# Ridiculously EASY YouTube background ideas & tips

When you start with YouTube, there comes a time that you think, well, now I have to have a place to shoot somewhere. But the most simple things and the most simple places can make up your backdrop or background for your YouTube studio.
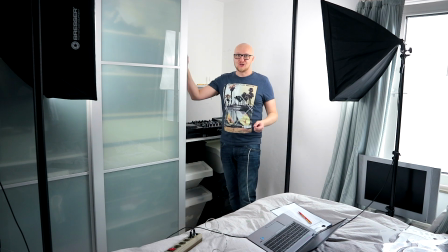13s
But did you actually expect that this was my bedroom with my closet here, my lights here, and my laptop here with my script? In this video, I'll share some tips, tricks, and ideas for your YouTube home studio that you can make yourself or that won't break the bank. My name is Dexxter Clark from the Netherlands and I'd love to be your guide in starting a YouTube channel. This channel is filled to the brim with tips, tricks and tutorials for YouTube creators. So subscribe if you want to gain more subscribers and hit the bell icon. Make sure that you stick around till the end because I have some talking points in this video that weirdly enough are so obvious, but I didn't see anyone talk about it on YouTube. So this video I first start with some tips and then I dive into some tangible ideas for backgrounds and backdrops.
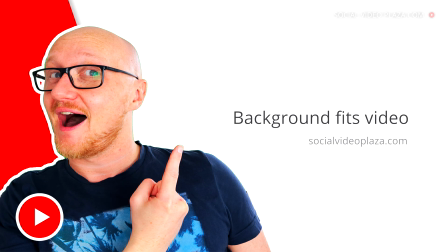63s
My first tip. Your background has to fit your videos or your channel topic. For example, my desk here with my monitor speakers here and my computer here fits my music production videos very well because this is the computer I produce my music on. For my videos about YouTube, this serves as an office and also works well.
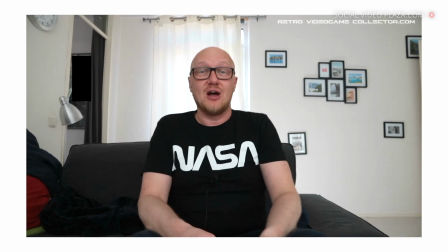86s
But for a gaming channel, for example, not so much. And this is why I shoot my stuff for my gaming channel on my couch. The idea behind this is I'll invite you over into my house and we'll play a game together.
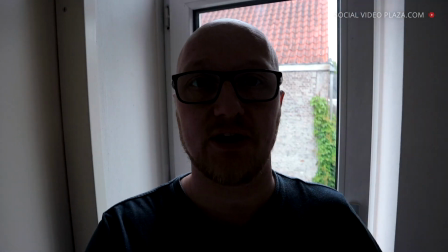100s
If you film, make sure that there isn't coming any light from behind the subject.
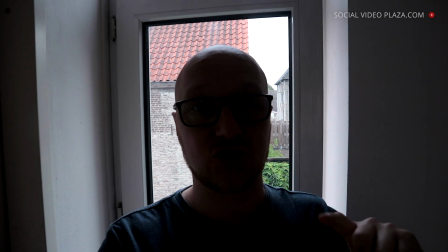105s
Because if that happens, your subject will look like a silhouette.
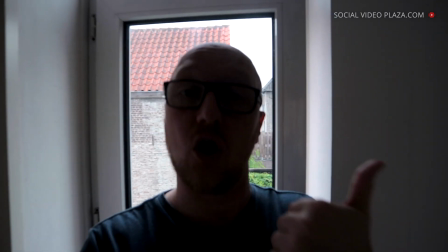109s
Cameras use the brightest point in an image, first to autofocus, but second to adjust their brightness settings.
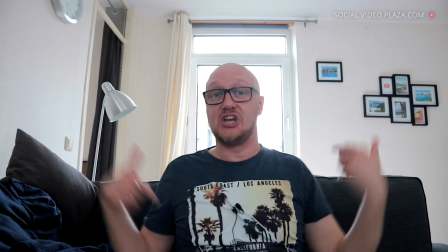116s
For my gaming channel I try to film on the couch here, but the problem is because of the window behind me,
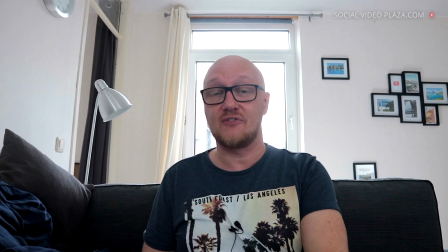123s
my autofocus kept wandering off and my brightness settings were all over the place.
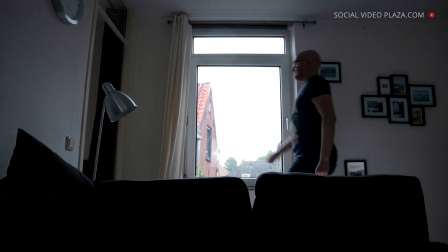128s
So I stopped doing that and I started shooting with the curtains closed.
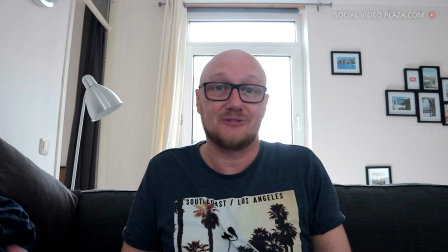133s
It looks weird, but it works.
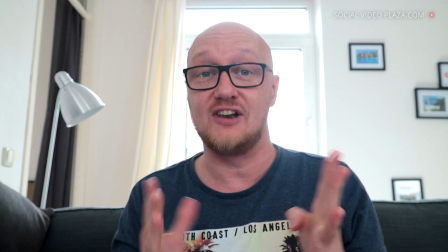136s
And even in this shot, where my face is enough lit, you get a kind of halo effect inside my head.
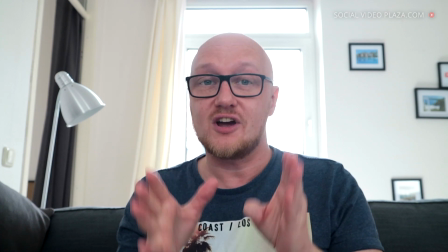144s
That isn't optimal, so always try to point the camera in the direction that the light is traveling.
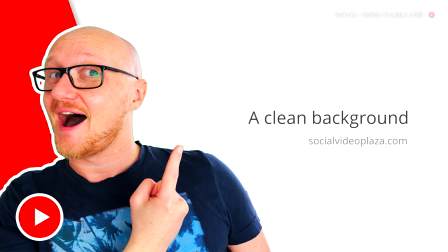150s
And no, this shot isn't optimal either. Okay, and then a rule that I broke myself a couple of times. Clean up your room. Because it gives a really uninterested impression to the viewer. I see a lot of creators using colored LED lights to shine on a wall, which can achieve great results if done right. Make sure that you choose LED lights that don't flicker too much, because it can interfere with the frame rate of your camera.
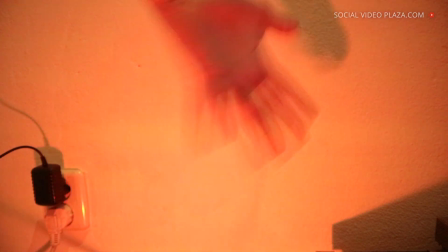183s
Do you see those waves of light coming from the bottom? And when I freeze the frame, that you will see that I have, well, 10 fingers or 20?
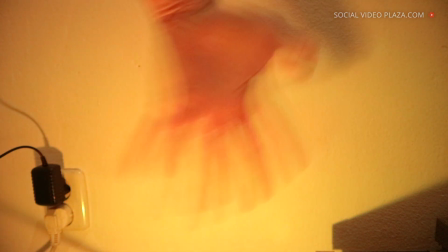193s
Another problem could be that these lights make your image clip, because the camera can't cope with the huge amount of brightness difference in one image.
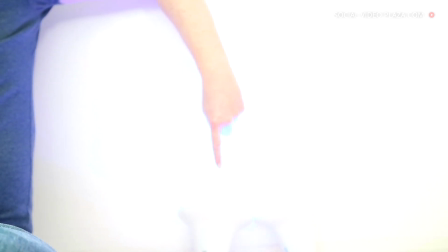204s
This makes your light look like one giant white blob. Some creators use automatically changing colors, and this is fine if you do one-take videos, but most of us don't.
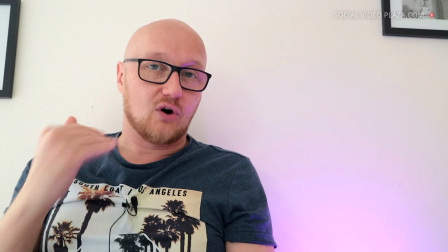216s
Then with every cut in the video, the color of the light changes, which is kind of distracting for the viewer.
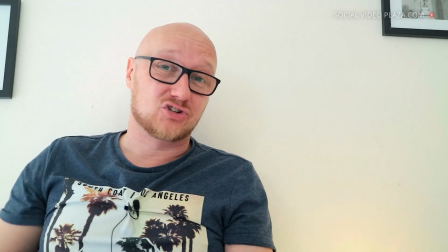224s
The focus needs to be on you and not the background. Also keep in mind your clothing choice.
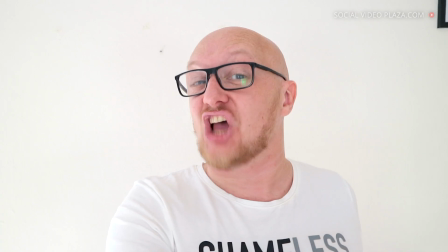231s
For example, face down, ass up, for example, isn't a good fit for a serious video.
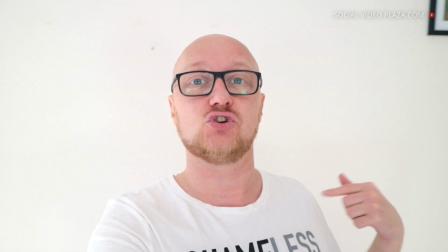238s
Also, make sure that you don't blend into the background.
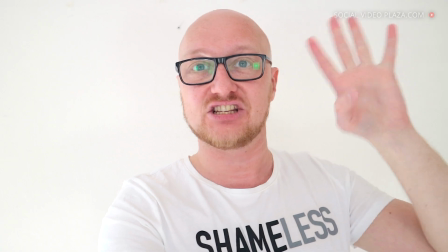241s
Well, I have a white shirt on a white wall, my head is a little bit a floating object in a white space.